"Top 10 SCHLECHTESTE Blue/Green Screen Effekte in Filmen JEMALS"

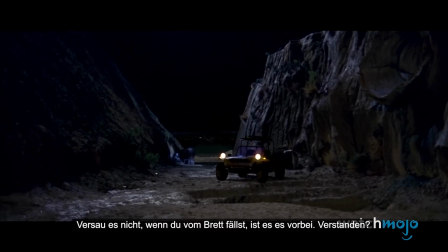4:16 Don't blow it. If you fall off the board, it's the big one. Got it?
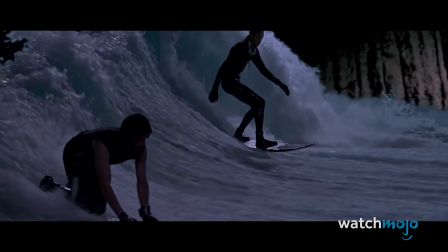4:21 Aber es ist kaum zu glauben, dass er tatsächlich in Gefahr ist, da das Wasser die Surfer und die Klippen in der Nähe anorganisch bespritzt.
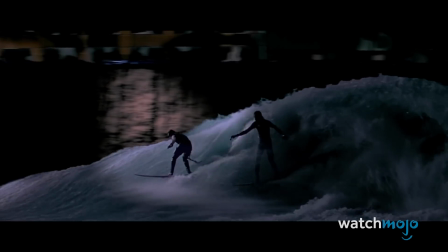4:29 Auch die Beleuchtung stimmt nur selten mit den nachfolgenden Aufnahmen überein, was dazu führt, dass die Wellen Stock-Footage-Qualität haben.
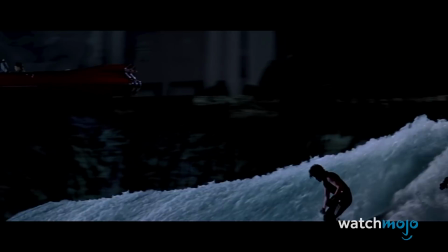4:37 Einige überzeugende, echte Nahaufnahmen unterstreichen zudem die Verrücktheit der Weitwinkel.
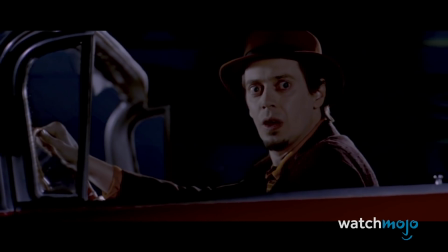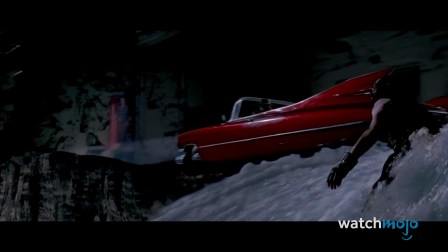4:48 Fügt Snakes offensichtliche mangelnde Sorge um sein Gleichgewicht hinzu und der
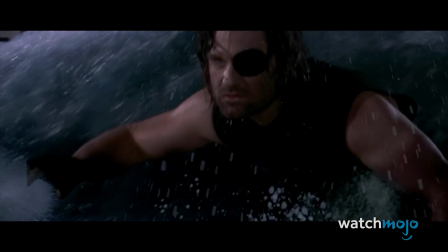4:53 Tsunami scheint eher eine lächerliche Ergänzung des Films statt ein episches Setpiece zu sein.
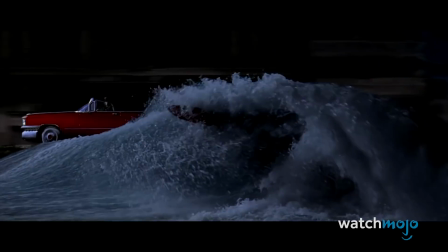4:59 Ja.
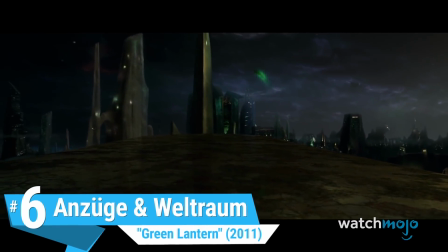5:04 Nummer 6. Anzüge und Weltraum. Green Lantern.
My face is just getting warmed up.
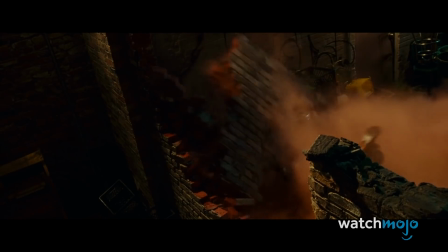5:14 Während einige Actionaufnahmen gut oder zumindest für einen Superheldenfilm solide aussehen,
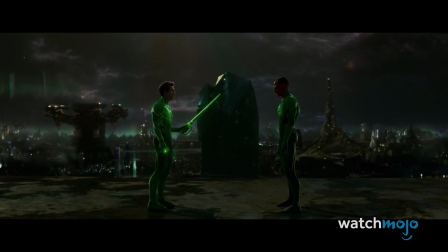5:20 führt die Mischung aus digitalen Anzügen und kosmischen Landschaften in Green Lantern zu einem insgesamt schrecklichen Look.
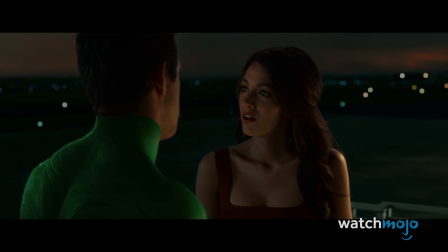5:27 Als Hal lernt, seine Kräfte zu benutzen, sieht es oft so aus, als ob Ryan Reynolds' Kopf in die Szenen hineinbearbeitet wurde.
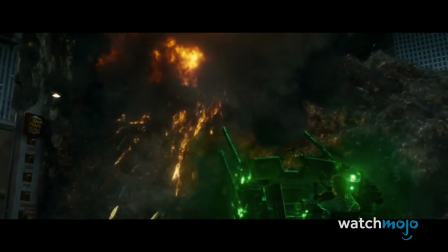5:34 Aber der schlimmste Moment kommt, als Jordan gegen Parallax kämpft.
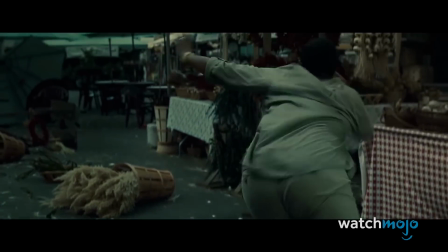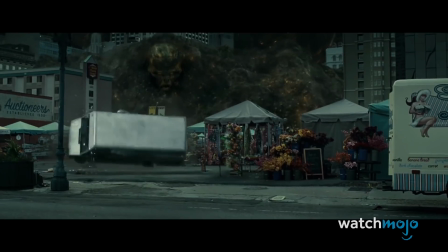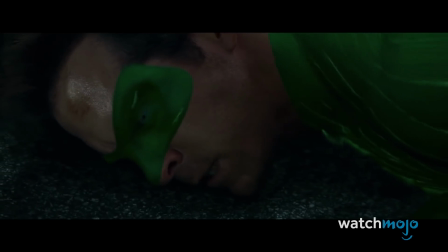5:48 Während des Kampfes hebt die echte Umgebung die Unvollkommenheit der Bildschirmeffekte des Filmes perfekt hervor.
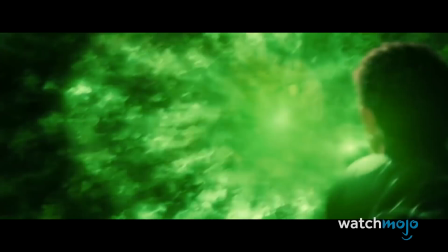5:54 Zusammen mit Hals Anzug, der ständig seine Farben ändert, wenn er mit anderen Charakteren spricht,
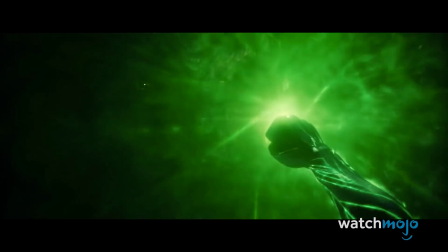5:59 ist Green Lantern definitiv eine der schwärzesten Nächte des Helden.
Wow.
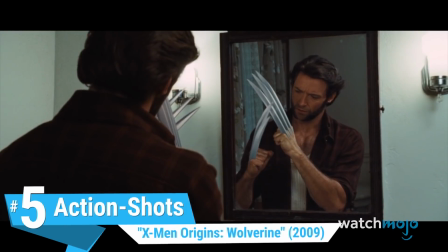6:04 I know, right?
Nummer 5. Action Shots. X-Men Origins.
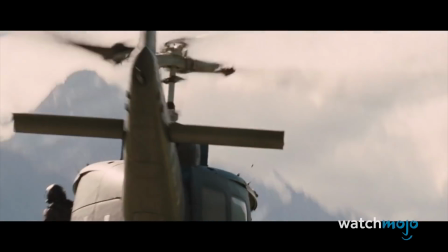6:10 Wolverine. In dieser Szene aus dem Marvel Solo Prequel sehen wir Wolverine im Streit mit Bösewichten in einem Hubschrauber,
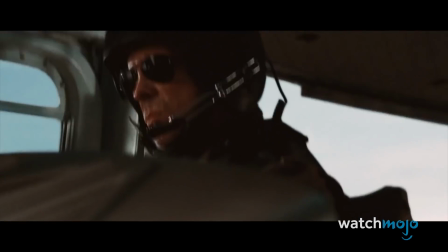6:16 obwohl er gegen all ihre Feuerkraft praktisch unbesiegbar ist.
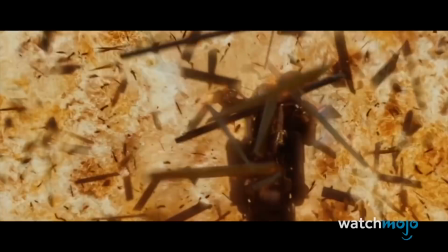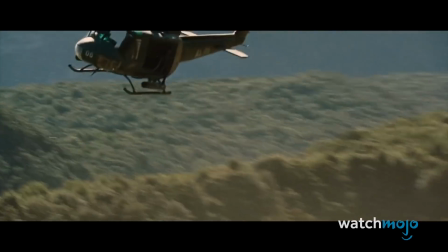6:28 Als der Helikopter Raketen auf ihn abfeuert,
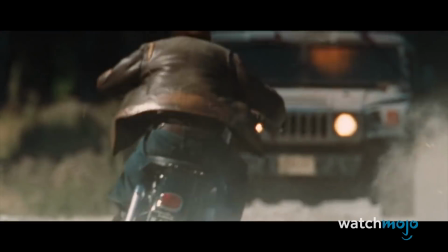6:31 scheint Hugh Jackman dank der seltsamen Greenscreenings des Films nicht mal ansatzweise im Umkreis der Explosion zu sein.
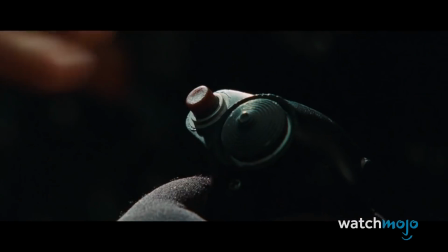6:38 Die Fahrzeuge und die Schauspieler sehen alle komisch in die Szene eingefügt aus.
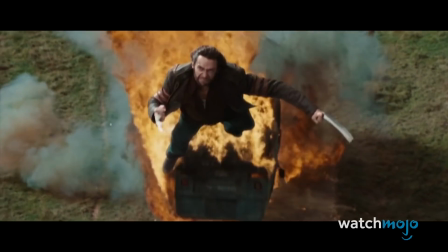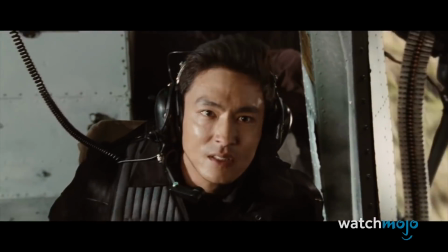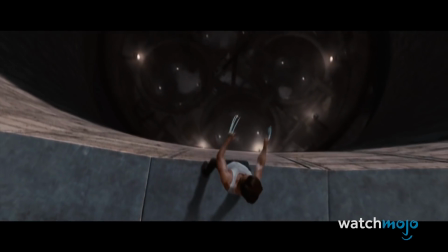6:52 Wolverines Kampf mit Deadpool später im Film scheint gar nicht erst sein Set zu verwenden.
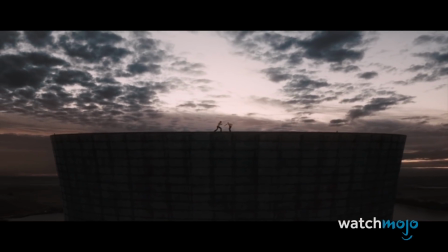6:56 So viele glanzlose Spezialeffekte in Wolverine zeigen leider, wie sorglos dieser Held behandelt wird.
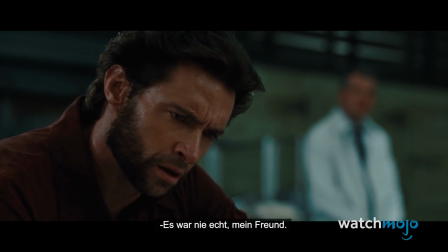7:03 It was never real, my friend.
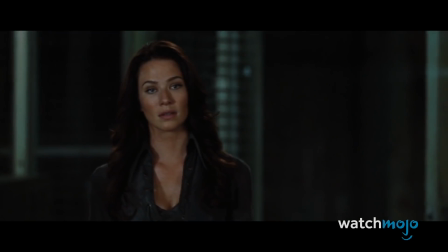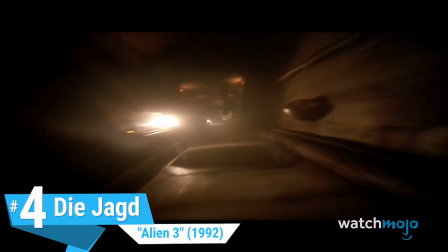7:11 It was real for me.
Nummer 4. Die Jagd. Alien 3.
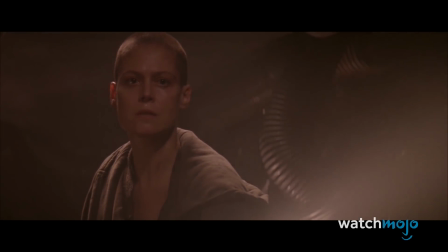7:16 Ripley ist mit einem anderen Xenomorph auf einem Gefängnisplaneten gefangen und arbeitet mit anderen Gefangenen zusammen, um ihn einzufangen.
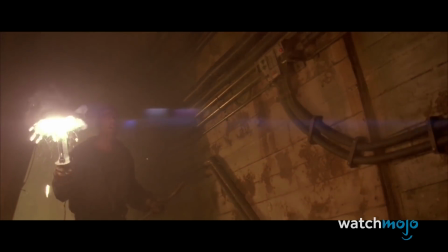7:23 Als die Kreatur jedoch auftaucht, bekommt das Publikum einige peinliche Aufnahmen von ihren Aktionen.
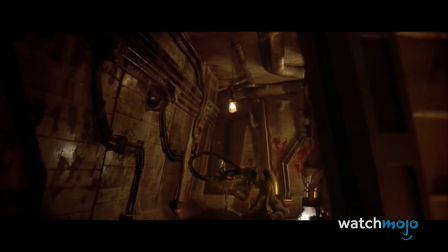7:29 Obwohl das Monster originalgetreu aussieht, ist es so schrecklich in die Szene eingearbeitet, dass man darauf grüne Farbtöne erkennen kann.
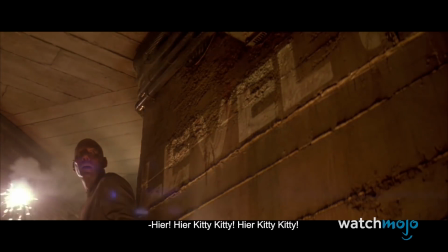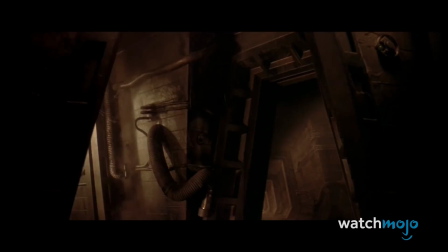7:46 Der Xenomorph sieht auch besonders schrecklich aus, wenn er läuft, da sein CGI auf den Beton des Gefängnisses reagiert.
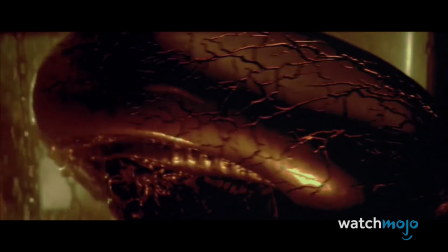7:52 In einer eigentlich gruseligen Verfolgungsjagd zerstörten diese Winkelaufnahmen des Außerirdischen jede Spannung, die bis zu diesem Punkt aufgebaut wurde.
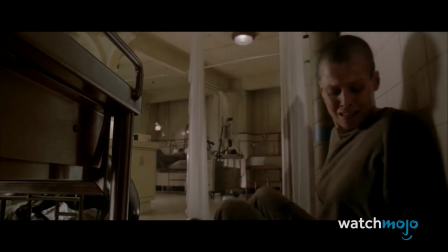8:01 Es ist auch schwer, diese Art von schlampiger Arbeit mit all den großartigen Xenomorph-Kostümen in den früheren Filmen und Alien 3 selbst in Einklang zu bringen.
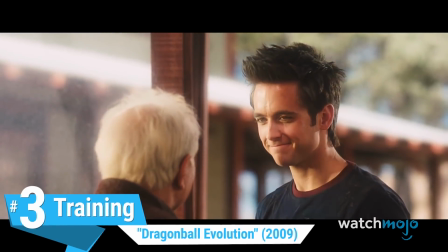8:14 Nummer 3. Training. Dragon Ball Evolution.
The Dragon Balls are within my grasp.